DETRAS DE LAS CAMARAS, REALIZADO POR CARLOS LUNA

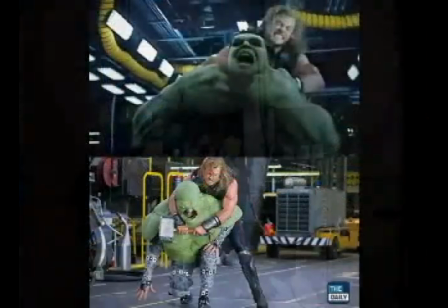[42:17]
Ya en la producción es donde se dan cita todos los profesionales en cada una de sus áreas,
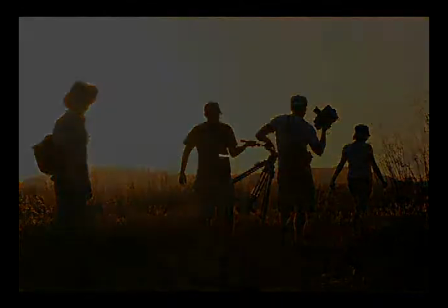[42:22]
con lo más moderno e innovador en cada una de ellas. Dirección, donde la creatividad del director está en pleno.
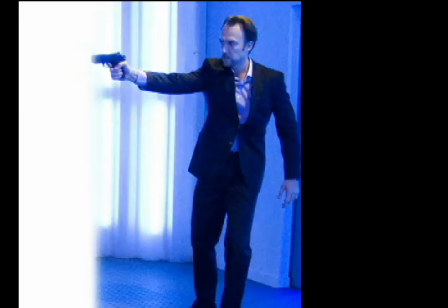[42:32]
Juan tiene en su mano derecha una pistola y apunta con ella hacia el lado izquierdo del cuadro, o sea, hacia una zona que el cuadro no abarca. La imagen que nos muestra, y debido al valor semiótico que posee el arma de fuego, resulta de latente violencia.
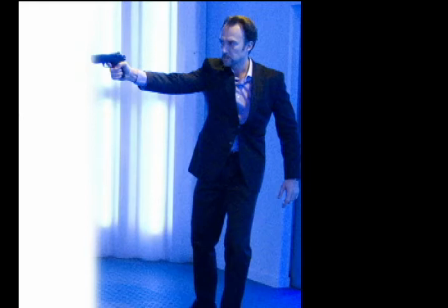[42:50]
Juan no tiene el arma en la mano para copiar un cuadro de Rubens, ni para refrescarse con ella, ni para escribir un poema. Tenemos en esta imagen un valor de expresión significante, donde la pistola, no la acción de Juan,
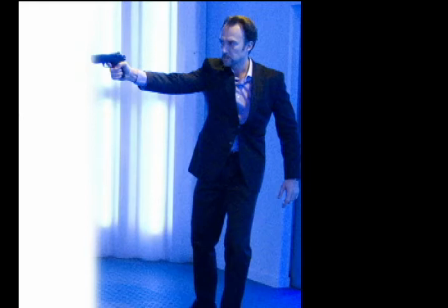[43:08]
predomina en el aspecto interpretativo, para llegar al significado, o sea, a factores de tipo conceptual. Debemos tener en cuenta lo que Juan pretende hacer con el arma de fuego. Mantengamos a Juan dentro de la toma, con el mismo gesto y su pistola.
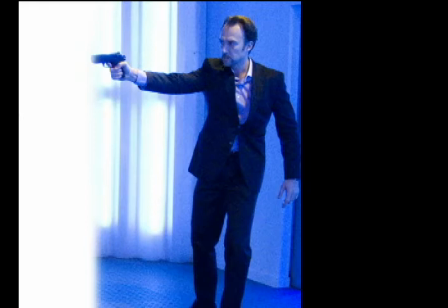[43:28]
Pero ahora le vamos a incorporar diferentes elementos que van a cambiar el sentido al cual se llegará. Luego de ver cada uno de dichos elementos con los cuales probaremos los valores transimagénicos de la imagen con su aspecto conceptual.
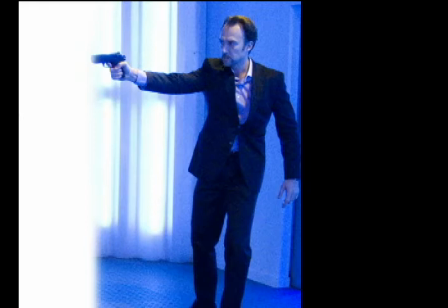[43:46]
En las diferentes imágenes solo vamos a exponer 4 de las múltiples a ofrecer. Vamos a ver a Juan apuntando con la pistola a un policía vestido de completo uniforme,
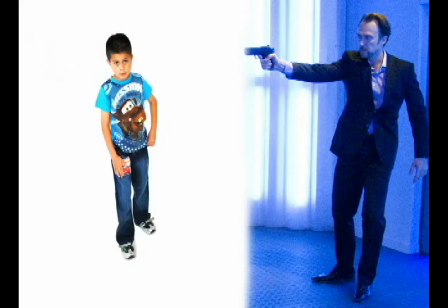[43:59]
un ladrón con el rostro tapado quien sostiene una bolsa, un niño de corta edad, un cartel de tiro al blanco.
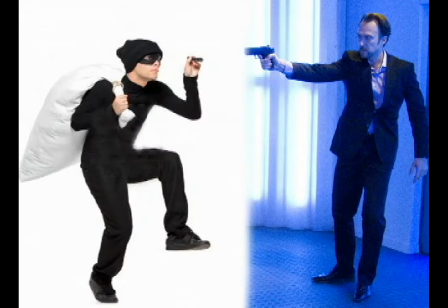[44:06]
En el primer caso, Juan aparenta ser un delincuente. En el segundo, una persona que actúa contra un delincuente.
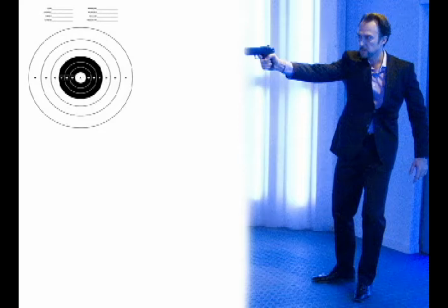[44:16]
En el tercero, un posible asesino. Y en el cuarto, alguien que practica y afina su puntería.
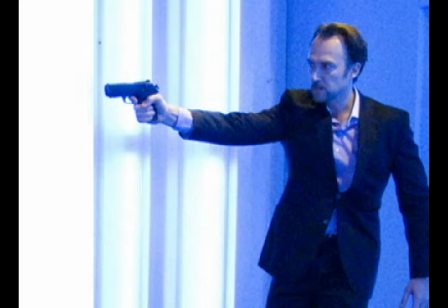[44:24]
Por supuesto que el valor semiótico inicial, el de la pistola, ha adquirido ahora otros.
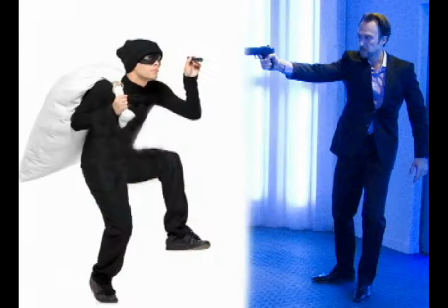[44:32]
Las imágenes de Juan con el policía, el ladrón,
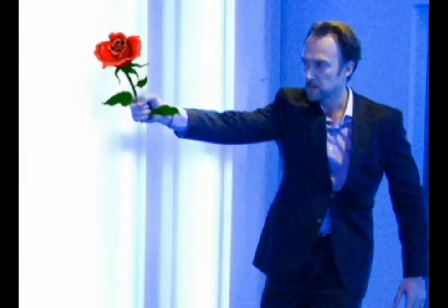[44:36]
el niño y el tiro al blanco significan antes por sí solas. Adquieren diferentes conceptos a partir del mensaje transimagénico que transmiten.
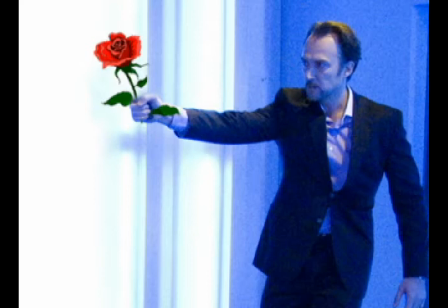[44:48]
Continuemos con Juan. Seguimos encuadrándolo. Pero esta vez, Juan tiene en su mano derecha una flor.
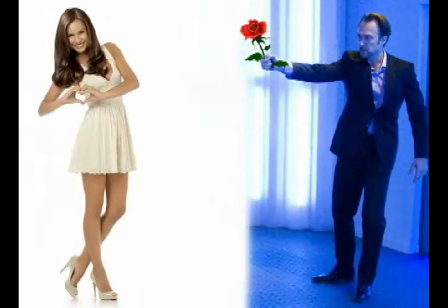[44:57]
Luego abrimos nuestra toma y lo vemos ofreciéndosela a una joven.
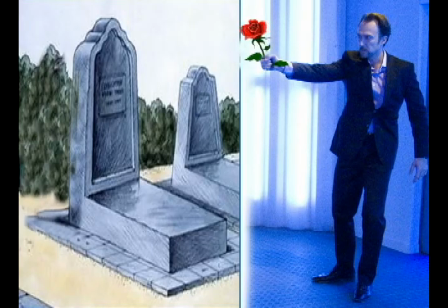[45:03]
Ahora lo vemos situándola en un florero, entregándosela a una anciana, depositándola en una tumba.
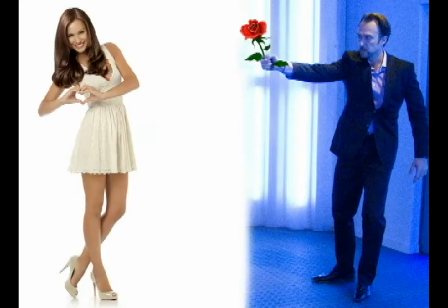[45:12]
En este caso, al igual que el anterior, aunque se mantiene el valor semiótico inicial del elemento estático empleado, flor, pistola, el concepto al que se arriba es diferente, según la acción que se expresa.
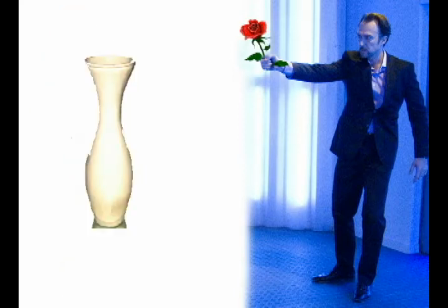[45:27]
En el primer caso, la joven sonriente y bella puede ser la novia, la hija, la hermana o una amiga de Juan. No importa el parentesco, la acción es hermosa.
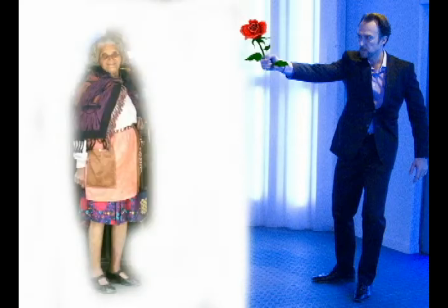[45:40]
En el segundo caso, la acción descubre un aspecto del carácter del personaje. Juan es una persona amante de las flores.
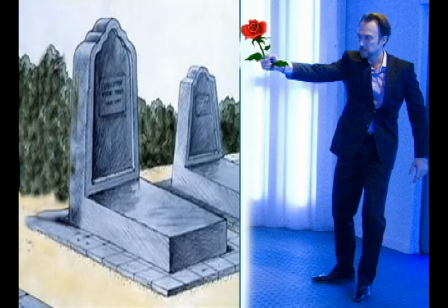[45:50]
En el tercero, la anciana puede ser su madre, su abuela o una persona a la que quiere con afecto parecido.
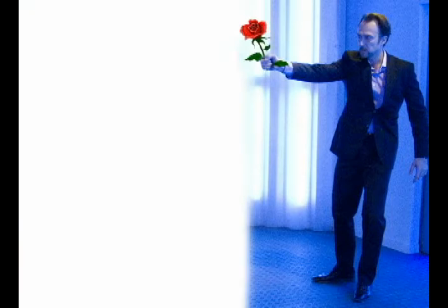[45:59]
En el cuarto caso, Juan puede estar depositando la flor en la tumba de un familiar o de una amistad.
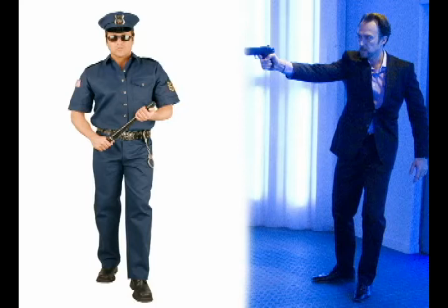[46:07]
En todos los ejemplos persiste una actitud de amor a las flores, a la novia, a la madre, al amigo, etc. Y por supuesto, una actitud positiva por parte del personaje.